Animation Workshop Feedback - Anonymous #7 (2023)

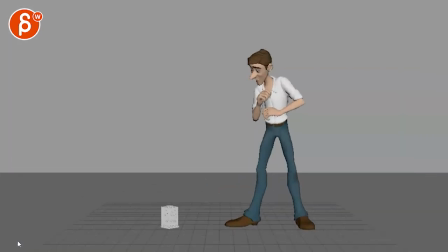3s
All right, a new shot here. Actually, let me zoom in. There is no sound.
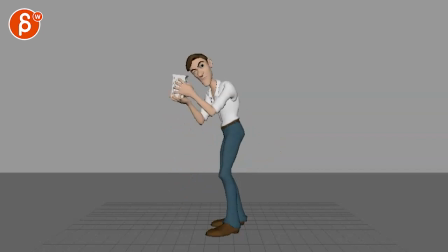11s
And. OK, cool. You are mentioning you are thinking about the ending here, looking at the camera fly off, run away. Any other suggestions and trying to avoid your common traps? I think it's a cool idea. I like it.
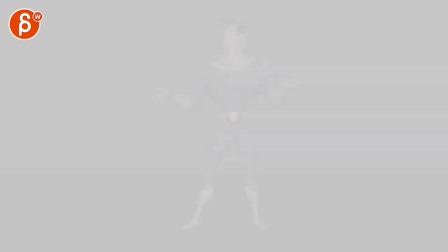30s
I like that. but especially how it goes into this. A couple of thoughts on that transition.
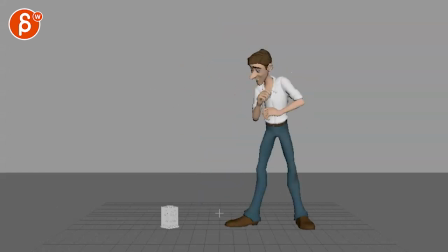37s
In terms of your common traps, I think it happens around here where you're very pose to pose where that's a pose and then we go, pose, and you can see here, I'm scrubbing,
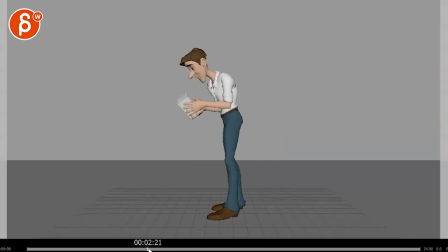50s
you know, you can't see it, but there you go, and then there's not much going on. You have a bit of a, I mean, you can, if you do this, you can see what is going on, but it's very much pose to pose and then that's
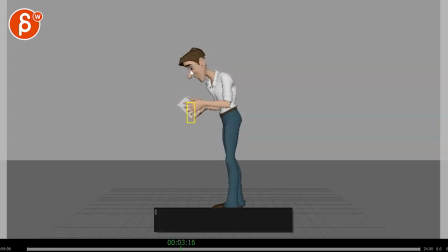64s
not too bad because you're turning your head but even then you have this this that's a wrong tool here that and that you can see how it's moving all at the same time so again it's very pose to pose this feels a bit more overlapping which is good
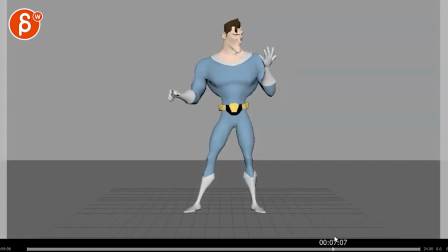78s
but then you have another moment where it's too bad the hand continues a little bit it's all very subtle but this is the one where you go and stop it's also the end of the shot so i would still look at
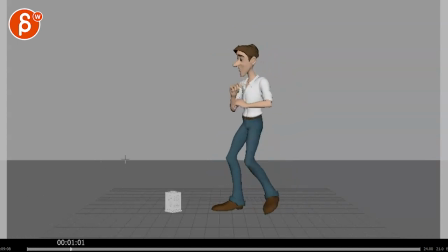91s
more overlapping actions but so if you go just from a technical point of view i don't mind this i think i like that he goes back brings up the foot first but then here we're off balance you can see this slight lean back here where he would be much more over
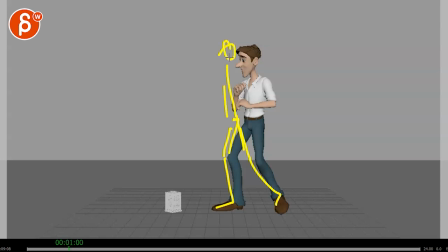109s
this leg here if that was english to then take that step you mean like this is like he would be on like a bar stool or something leaning against it so this to me feels more balanced so watch out for that and then definitely the pose to pose aspect of it i mean if he is if
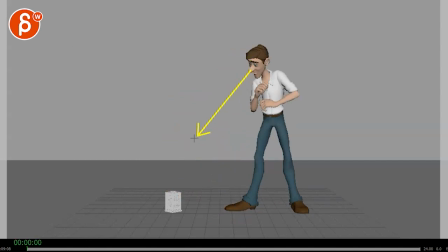127s
he looks here also watch out you don't quite see the pupils but it has a slight feel that i can kind of buy it but it feels more like this but when you do this he looks here here i mean i know the pupil's a bit lower but still like why is
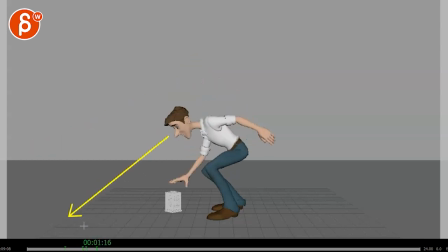144s
he looking over there even this feels like he's looking over there now we're actually looking so it also kind of look at eyeline and and kind of the point of interest too for him because the thing is if he is if he sees this like imagine shot
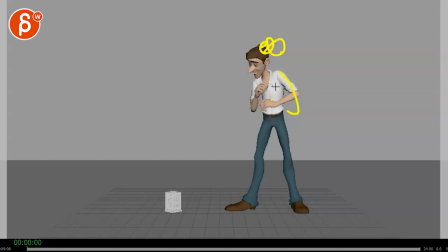160s
starts where you don't have to do this but where it's like a different pose even as tense there maybe it's It's kind of a normal stance, kind of like, oh, what's going on today? And then, poof, this suddenly appears. And then he turns around and goes, oh, what is that? And if he does this, and then with a slight pause, looks around again, that would be like, oh, I don't know, am I supposed to grab this?
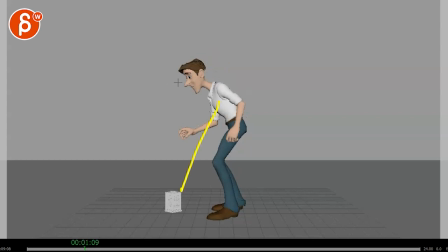179s
I don't know, maybe. Then he could lean down and then still look. Then I buy the fact that he would still look. He might even look around over the shoulder before grabbing this.
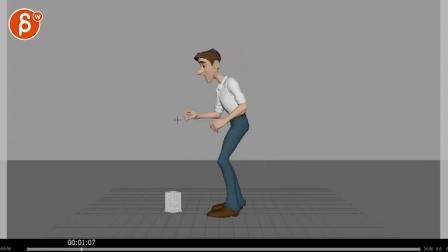190s
but right now it's just there and he goes towards it so then to me like you got to bring that head down and have him look at it there's no reason for him to look this way if that makes sense also watch out on that move down it's very stiff here where you
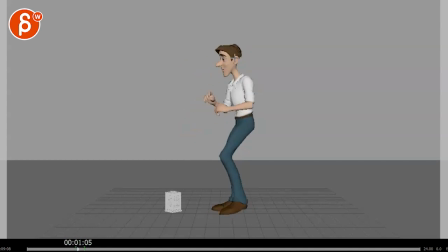204s
got your head neck and chest go as one this is like one put this here i can see it's just it's just a stiff plank in his back so there's no breakup between these and to me this would be if he goes and looks at this or not or looks around just in
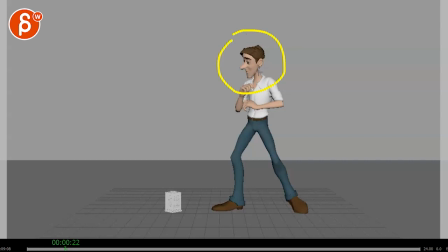221s
case you know someone sees him or not that to me then breaks this up because then your acting is different right if he goes towards this that i will bring the head down first because he wants to look at this and to me that would be the driving the leading part of that
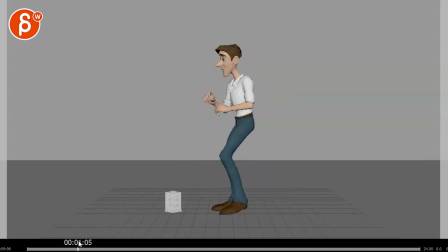235s
action and then he brings his arms down versus oh i gotta look around versus anybody stealing this but I also don't want to let it go so then to me the leading action would be with the arm because the arm wants to grab this but the head stays up looking around just to
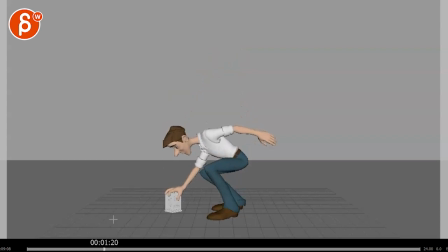248s
check if anybody sees him if that makes sense right you got to think about uh those type of actions there and even this here so when he comes down this could be outstretched more where he's already grabbing this so this is already there while this is maybe a bit higher and then he
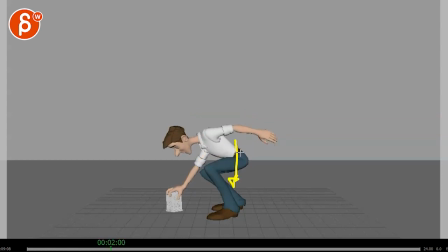264s
finishes that squat a bit more and as that squat is finishing, settling with a little bounce, this arm will then bring this up and then the body goes up and so on. So you got to really think about, is this moving first? Is this moving first? Is this moving first?
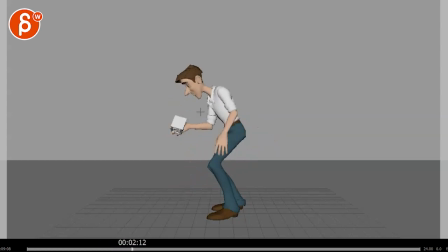279s
Is his butt moving first? And why? So you got to think about his motivations. Is he just grabbing? Is he nervous? Is he grabbing? Is he nervous about other people around him? And so on. Is he nervous because maybe something else might show up? Whatever your story is that's going to drive his actions and the leading body parts now for this
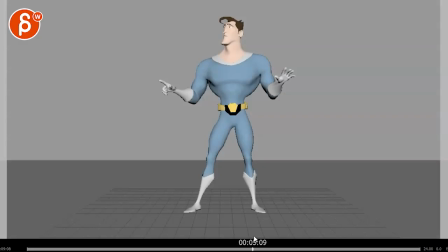299s
it could be kind of interesting if you do this that that pose he has here right so he has his arm pose with the hand out he would still have that and then you can have a little bit of a little dust
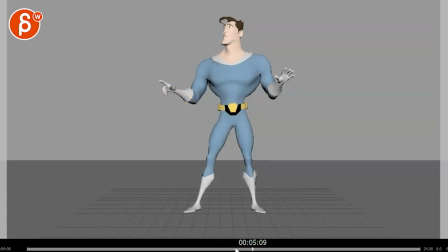316s
it finishes off it you don't have to to me it doesn't break the shot but it would be an interesting kind of a what's the word something that binds those two together like this could be also a totally different character like whatever it is i mean like if
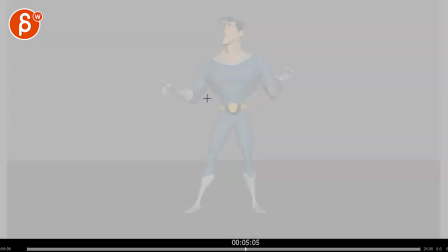330s
you have anything that resembles this pose and this action when you get to this it kind of connects them a bit more because now we
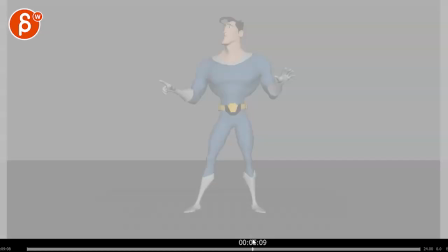337s
have a point why is he pointing is he pointing there like again like what is what does this pose mean why this is more like watch out but
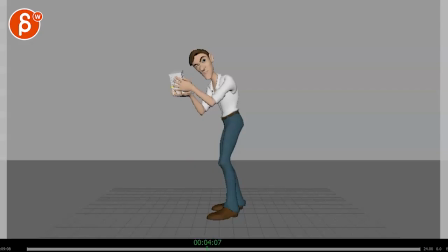345s
then why is that point there so that's why i feel like what What if we keep this hand pose here as a connective pose, in a way, if that makes sense, if that's, again, English. And then he could almost, I mean, again, he could just look down.
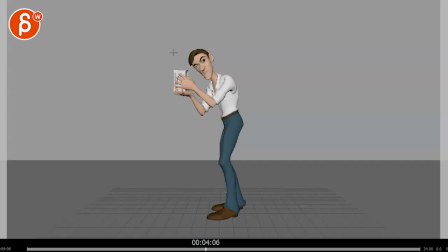362s
What if that end pose, not that you have to match this. I mean, the most obvious thing is to just match this completely.
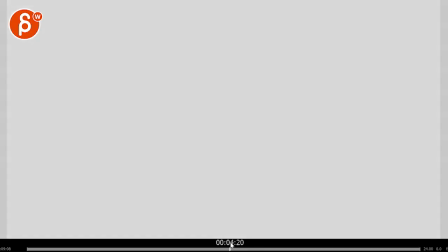368s
But I don't mind that it's different.
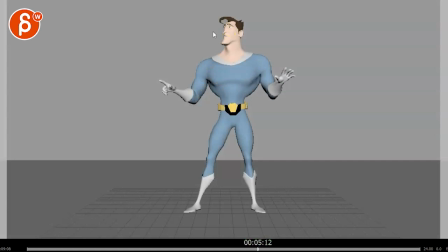370s
But if you would have just one little thing where he might still look down. then as an audience we're also we're following his eyeline right we go and all i'm seeing is oh why is he looking up what happened why is he pointing i missed something so now something gets a tiny bit
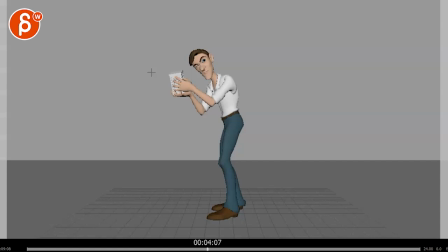385s
confusing it's not crazy confusing but you know you can still connect this a bit more here he's just kind of trying to listen he's shaking and then here imagine that hand would still be here he would still be looking i mean of course you could also totally match that pose